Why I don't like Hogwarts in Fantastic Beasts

Hogwarts and Dumbledore seem to be the two prongs of their campaign, and they are very clearly trying to get that nostalgia money, you know, the money that made Star Wars The Force Awakens so, so ridiculously successful.
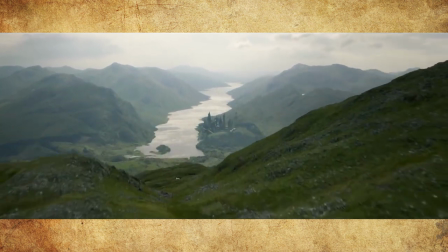(4:17)
And they did the same thing with Crimes of Grindelwald, like they had a big shot of Hogwarts in that trailer.
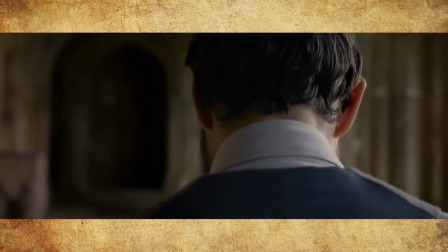(4:21)
But yet the box office doesn't really seem to be showing that all of the Potter fans are actually coming to these films. Now, part of that could be what's happening in the real world with J.K. Rowling, or it feels too soon. Maybe it's that none of the original cast are in these films. It's kind of interesting, isn't it? Like, why are these not as successful as Hypotse. But I was kind of thinking, in a world where the Millennium Falcon being in a Force Awakens trailer makes everyone go insane, why is Hogwarts not having the same effect in the marketing for Fantastic Beasts, Seekers of Dumbledore? And I think it's because Hogwarts doesn't quite feel right in the promotional materials, and I'm going to dive into why I think that is. I think there's a big problem in how they're shooting the castle, both from a production design point of view, but also mainly in the colour grading.
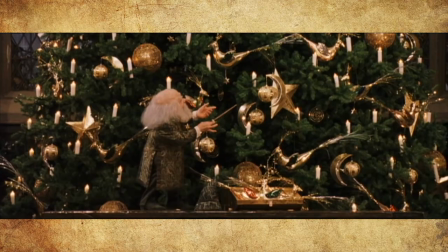(5:04)
Now I think what really worked about the first two Harry Potter films,
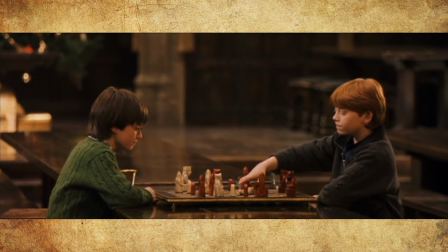(5:08)
the reason those films took off is that Hogwarts felt like a warm, cosy, inviting place to go to.
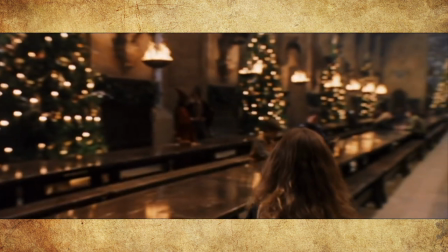(5:16)
There was something about the way they had shot that castle that made it feel magical and warm and inviting.
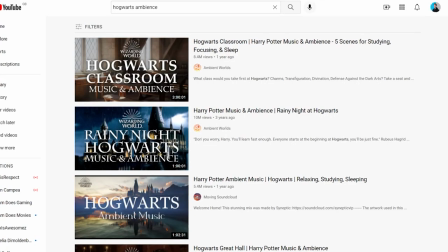(5:23)
Another thing I think that proves that is that you can see really popular videos on YouTube, which are like Hogwarts ambience.
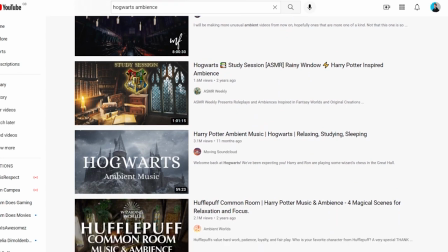(5:30)
You know, it's like a three-hour video of like Great Hall ambience. I think what that is indicative of is this feeling that people just want to spend time in that world.
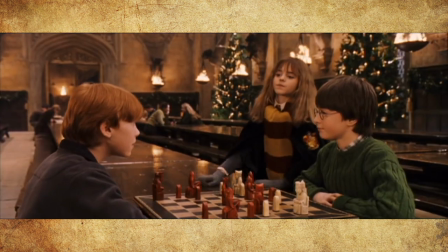(5:41)
But I think they specifically want to spend time in the Philosopher's Stone and Chamber of Secrets here at the castle. And there's a reason for that, and I think a lot of it is down to the colour grading.
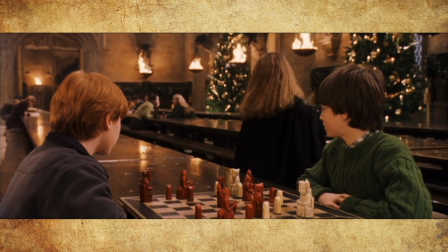(5:49)
Because the colour grading in the first couple of films makes Hogwarts feel really, really warm. There's a kind of thing in colour correction, and I'm not the biggest expert on this,
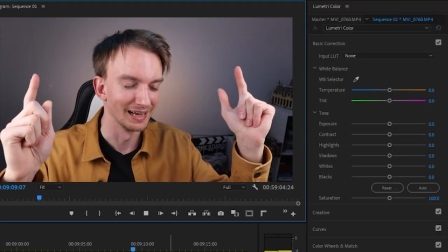(6:00)
but there's a thing in colour correction where you have a temperature bar, and it's literally a bar that goes from orange to blue
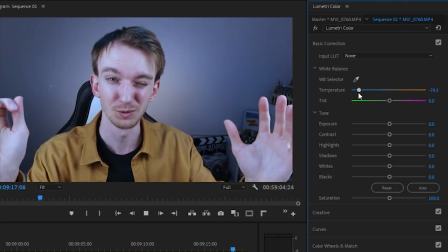(6:07)
because generally if you see something that looks more blue you think that's cold and if you see something that looks more orange you think that's warm
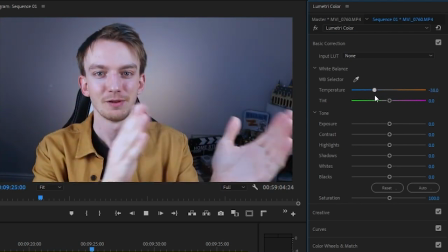(6:15)
and you can use this bar to kind of change the kind of temperature of your shot. Now in Philosopher's Stone there's a very clear contrast in the colours that are used for the Muggle world and the Wizarding world.
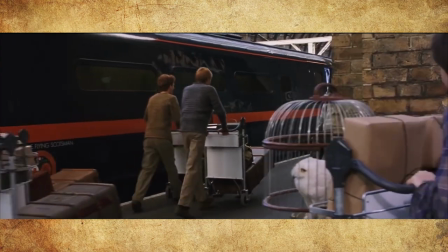(6:28)
So particularly you can see this in the scene where Harry first goes apart from 9 and 3 quarters. the way they shoot the muggle world is
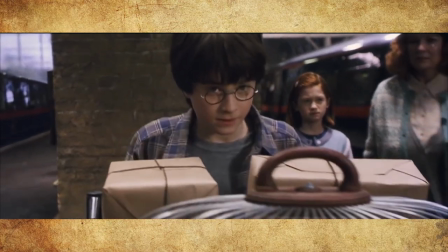(6:35)
very very different to the way they shoot the wizarding world and most of it is just down to that colour grading I think it looks much warmer
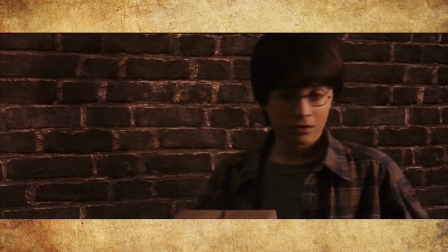(6:42)
in the wizarding world I think there's a general feeling of like if something looks warmer it makes you think of like a room with a nice open fire in it you know you just want to sit in there and relax and all those little tricks with colour and set design make you want to go to Hogwarts in those first couple of films. I think it tails off towards the rest of the films. I think as the films go on, the version of Hogwarts we see becomes bleaker and bleaker and bleaker, and that is reflected in the colour palette. Because as they go on, the films definitely get more desaturated to the point where Deathly Hallows is grey and blue.
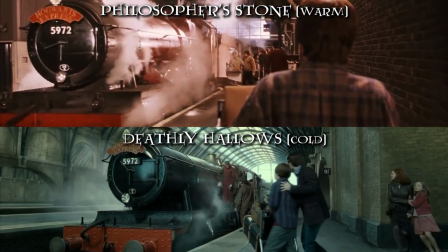(7:19)
It's very desaturated, that film.
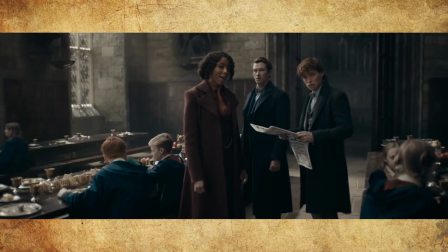(7:21)
And what's annoying is Fantastic Beasts is carried on with that duller, more desaturated colour palette from the later end of the Harry Potter films. I think that's probably because they have the same director as Order of the Phoenix onwards directing the Fantastic Beasts movie, so it kind of makes sense that the visual style is very similar.
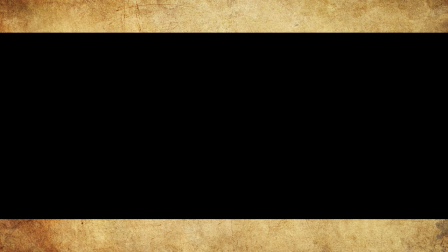(7:38)
But it's just a shame that they've stuck with that colour palette because it makes the whole thing look just so dull and uninviting.
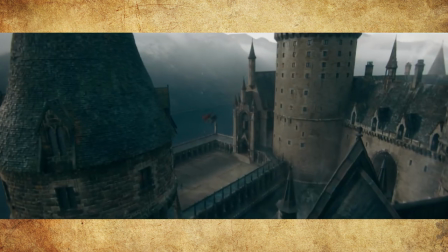(7:44)
And in particular, I feel like this is notable with the Hogwarts shots in the Seekers of Dumbledore promotional materials.
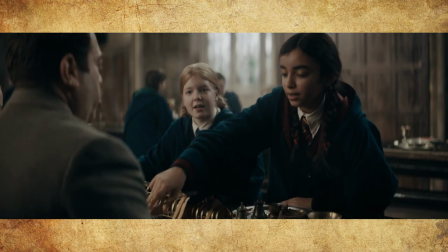(7:50)
For example, you can see this really clearly with the Greyhawk.
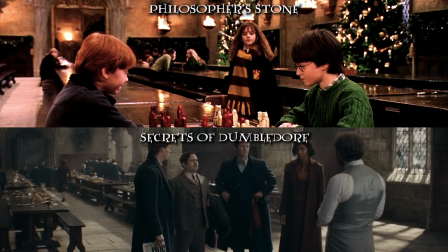(7:52)
Just take a look at a comparison here of the version of the Greyhawk we see in Philosopher's Stone compared to Fantastic Beasts, Seekers of Dumbledore. It looks so much more warm and vibrant in Philosopher's Stone than it does in Fantastic Beasts.
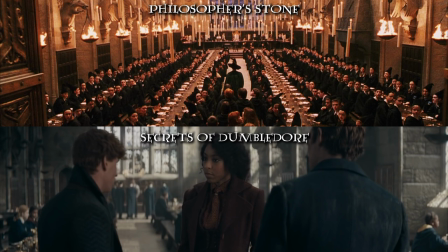(8:05)
Now we'll get onto the colour grading in a second but just look at the production design as well. The candles feel really present, the fires are lit, it just makes the whole thing just feel really inviting and a place you want to go to.